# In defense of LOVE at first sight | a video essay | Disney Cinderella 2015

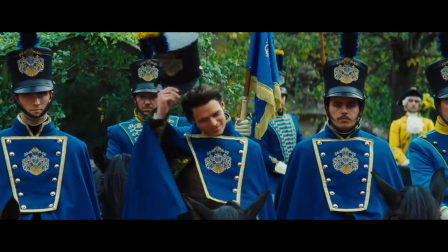(8:02)
The relationship with his father they made him a genuinely good and well-rounded
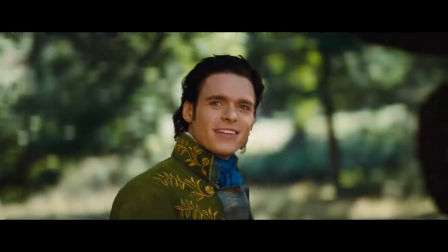(8:07)
character and in actual fact these two characters the prince Kit and Cinderella
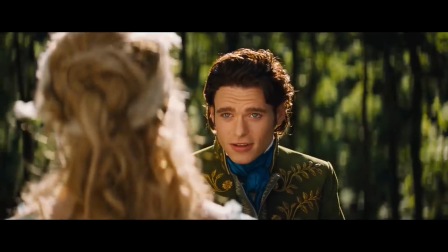(8:12)
are written in such a way that they are perfect for each other but
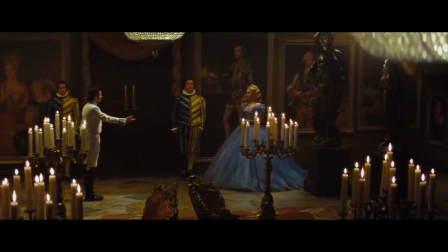(8:17)
then that needs to be executed properly as well in the dialogue and this
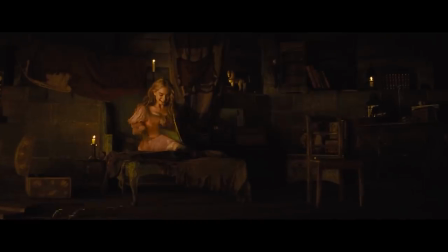(8:21)
is exactly what they do in this scene where they meet for the first time and so I want to break it down with you sentence by sentence pointing out why
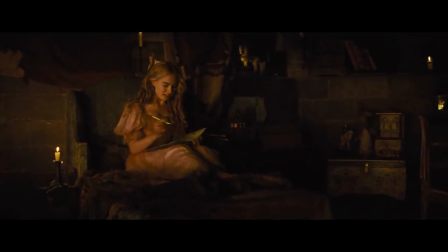(8:29)
it is written and done so well just to point out how well done it is and that you absolutely can execute a love
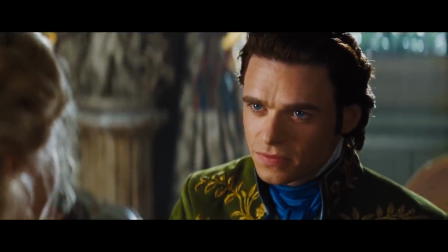(8:37)
at first sight story perfectly Which I feel this film does.
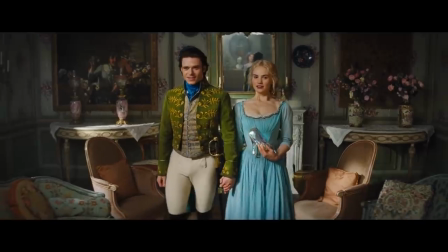(8:42)
Oh and by the way the acting of the characters is just flawless as well And we'll get to see this in the scene as we break it down So the beginning of this
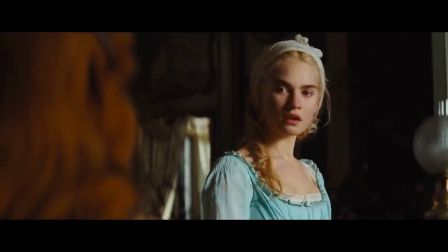(8:51)
scene follows on from a fairly emotional bit of mistreatment that the stepmother and stepsisters did to Cinderella cementing her new
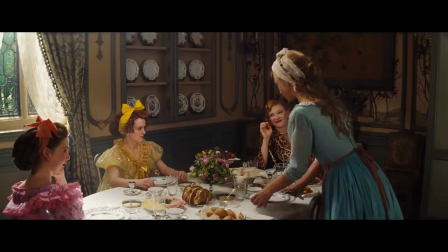(9:00)
name over Ella as Cinderella and basically banishing her as a servant that she
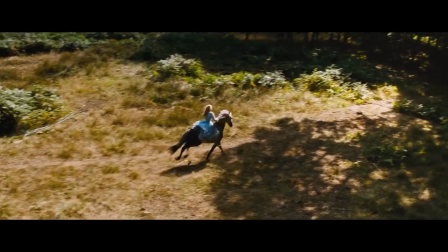(9:05)
is not allowed to eat with them anymore And so she actually runs from the home in distress and sorrow,
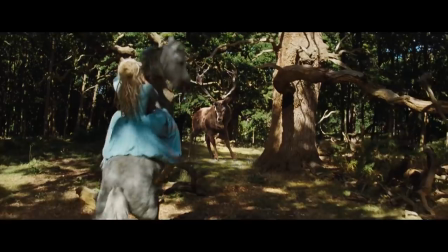(9:10)
riding on the horse to try and vent her emotions. And then she comes across a stag that the prince and his followers are hunting.
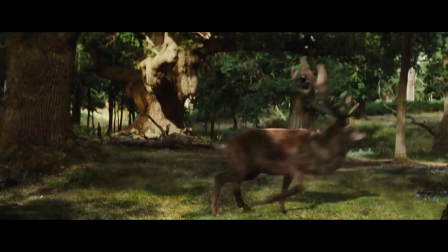(9:18)
And so she then tries to get the stag to run away and distract them from chasing down the stag.
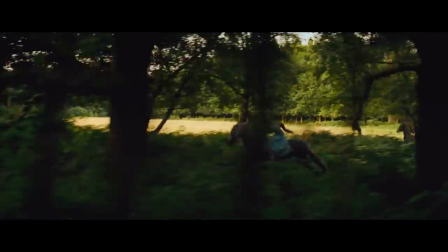(9:25)
The prince sees her, thinks she is in distress and goes to help.
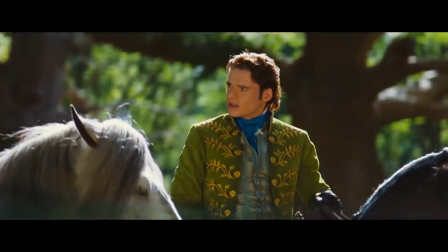(9:28)
Now right from the offset here, there is already a decent amount to break down. and it is a brilliant way to set
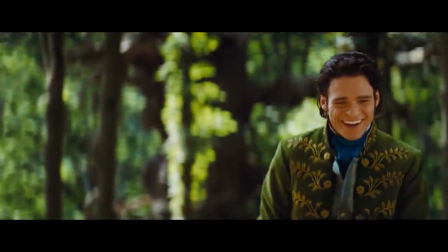(9:35)
up this interaction because these characters will already learn a lot about one another from how this interaction begins.
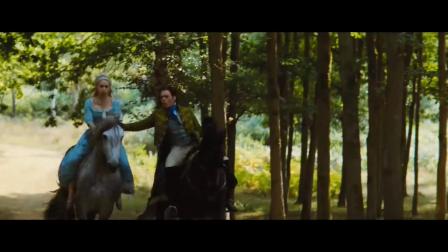(9:42)
First of all, the prince is trying to assist someone he sees in distress, so that's a positive character trait that Ella would be able to reserve.
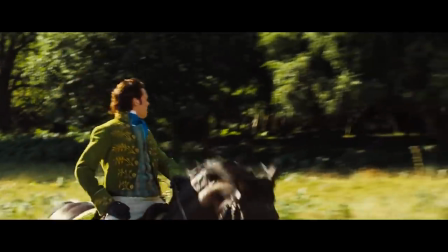(9:49)
But also on the prince's side, he is seeing a young woman riding on a horse without a saddle, which is a difficult thing to do.
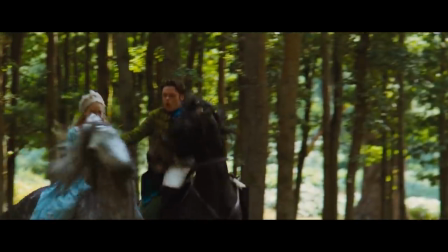(9:57)
It's independent. and he actually shows this in the perplexed expression that is on his face as he now slows her down.
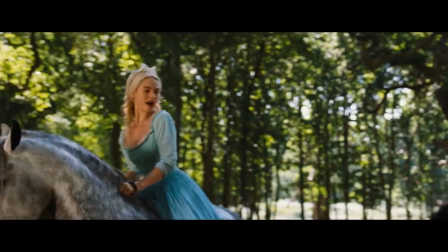(10:06) Are you alright? I'm alright, but you've nearly frightened the life out of him!
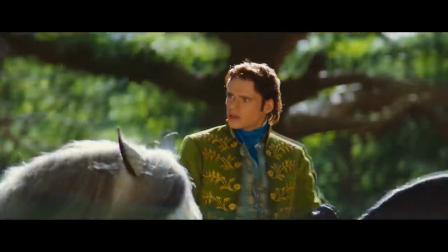(10:11)
So just from his expression here, he's already showing a lot of confusion, that this is clearly an odd sight,
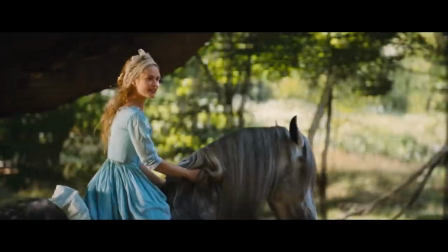(10:17)
but as we'll see very soon, his confused expression is going to turn into bemusement.
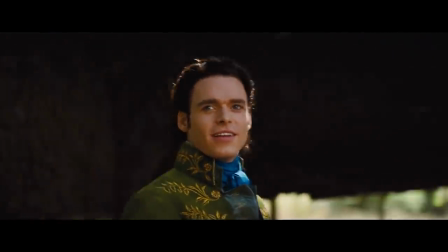(10:21)
He likes what he's seeing here, he's impressed by this young woman being so independent, and also going out of her way to save the life of an animal.
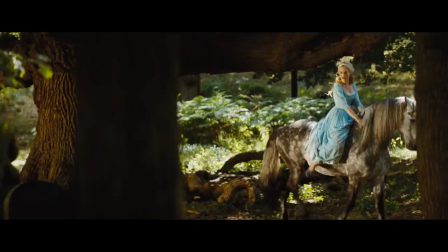(10:31) The stag? What's he ever done to you that you should chase him about?
You see, there it is.
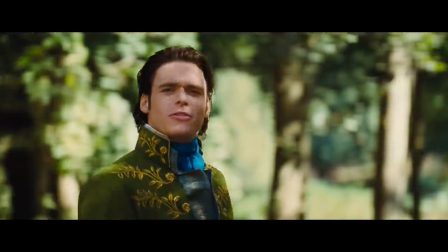(10:35)
And this is brilliant acting because it is showing and reflecting a lot.
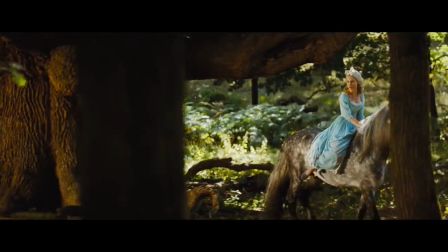(10:39)
He's not only surprised and thinks it's amusing she was trying to save the stag, but he also likes it.
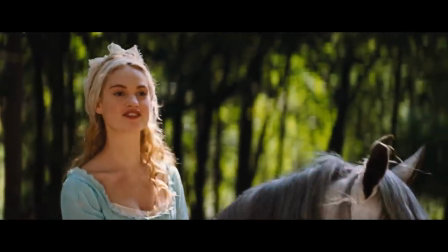(10:45)
This strange country girl is different to the other women that he's interacted with, which makes her unique and interesting.
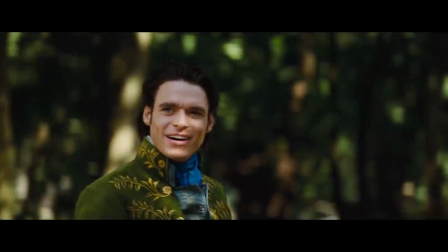(10:50) I must confess I've never met him before. He is a friend of yours.
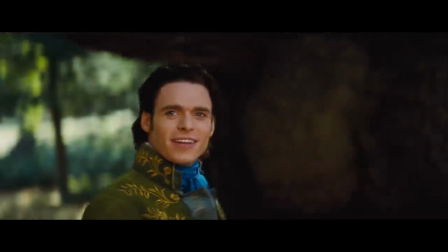(10:55)
And so instead of dismissing and deriding the notion of protecting an animal, he actually decides to accept the notion and then play along with it.
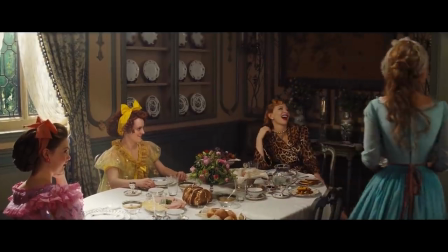(11:04)
And far from taking that as a potential form of teasing, listen to how Cinderella responds to that.
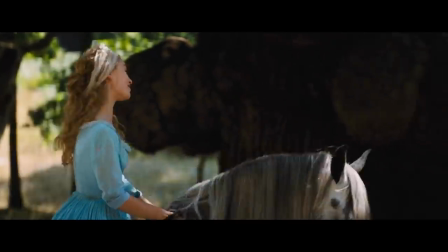(11:10) He is a friend of yours. An acquaintance. We met just now.
Instantly, they are getting one another.
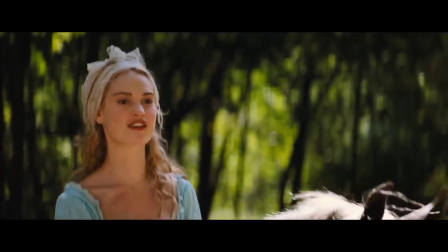(11:16)
They are playing along together with this fun analogy of knowing this deer personally.
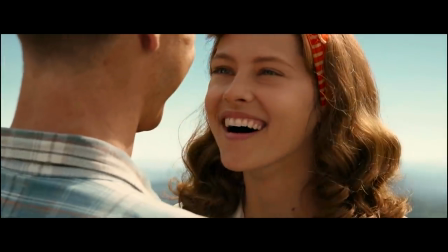(11:22)
And perhaps you've had that experience as well where you've met someone and right out of the gate You're just clicking with them.
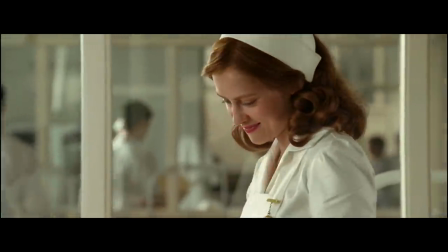(11:27)
You get them you can kind of understand Their way of thinking and you can instantly fall
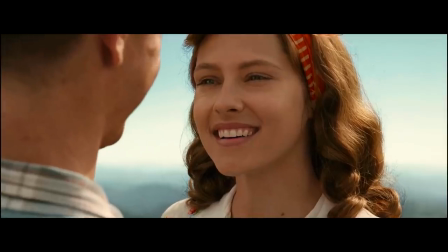(11:32)
in line together with certain ideas and conversation topics And yes,
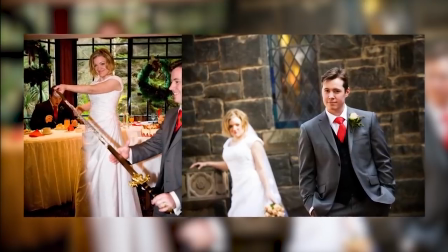(11:37)
that's exactly what happened with me and my wife and just to demonstrate it because actually kind of similar to The interaction right here with the deer
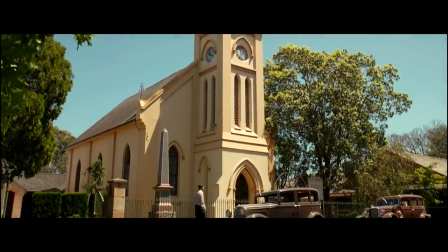(11:46)
so most of my audience will know that I am actually a very religious person and I'm a member of the Church of Jesus Christ of Latter-day Saints.
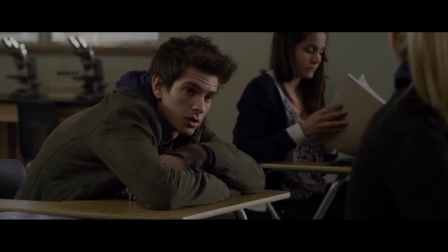(11:53)
And when I was around 21 years old, I attended a more in-depth kind of Bible study class.
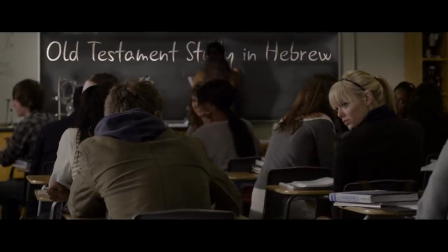(12:00)
It was actually an advanced study on the Old Testament, where we were studying it in Hebrew.
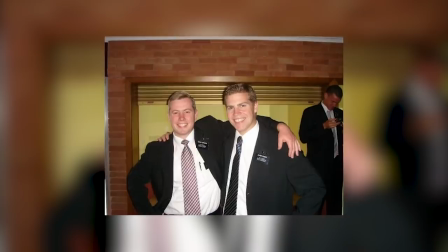(12:05)
I was a missionary for my church for two years. I served as a branch president, which is effectively the pastor of a congregation.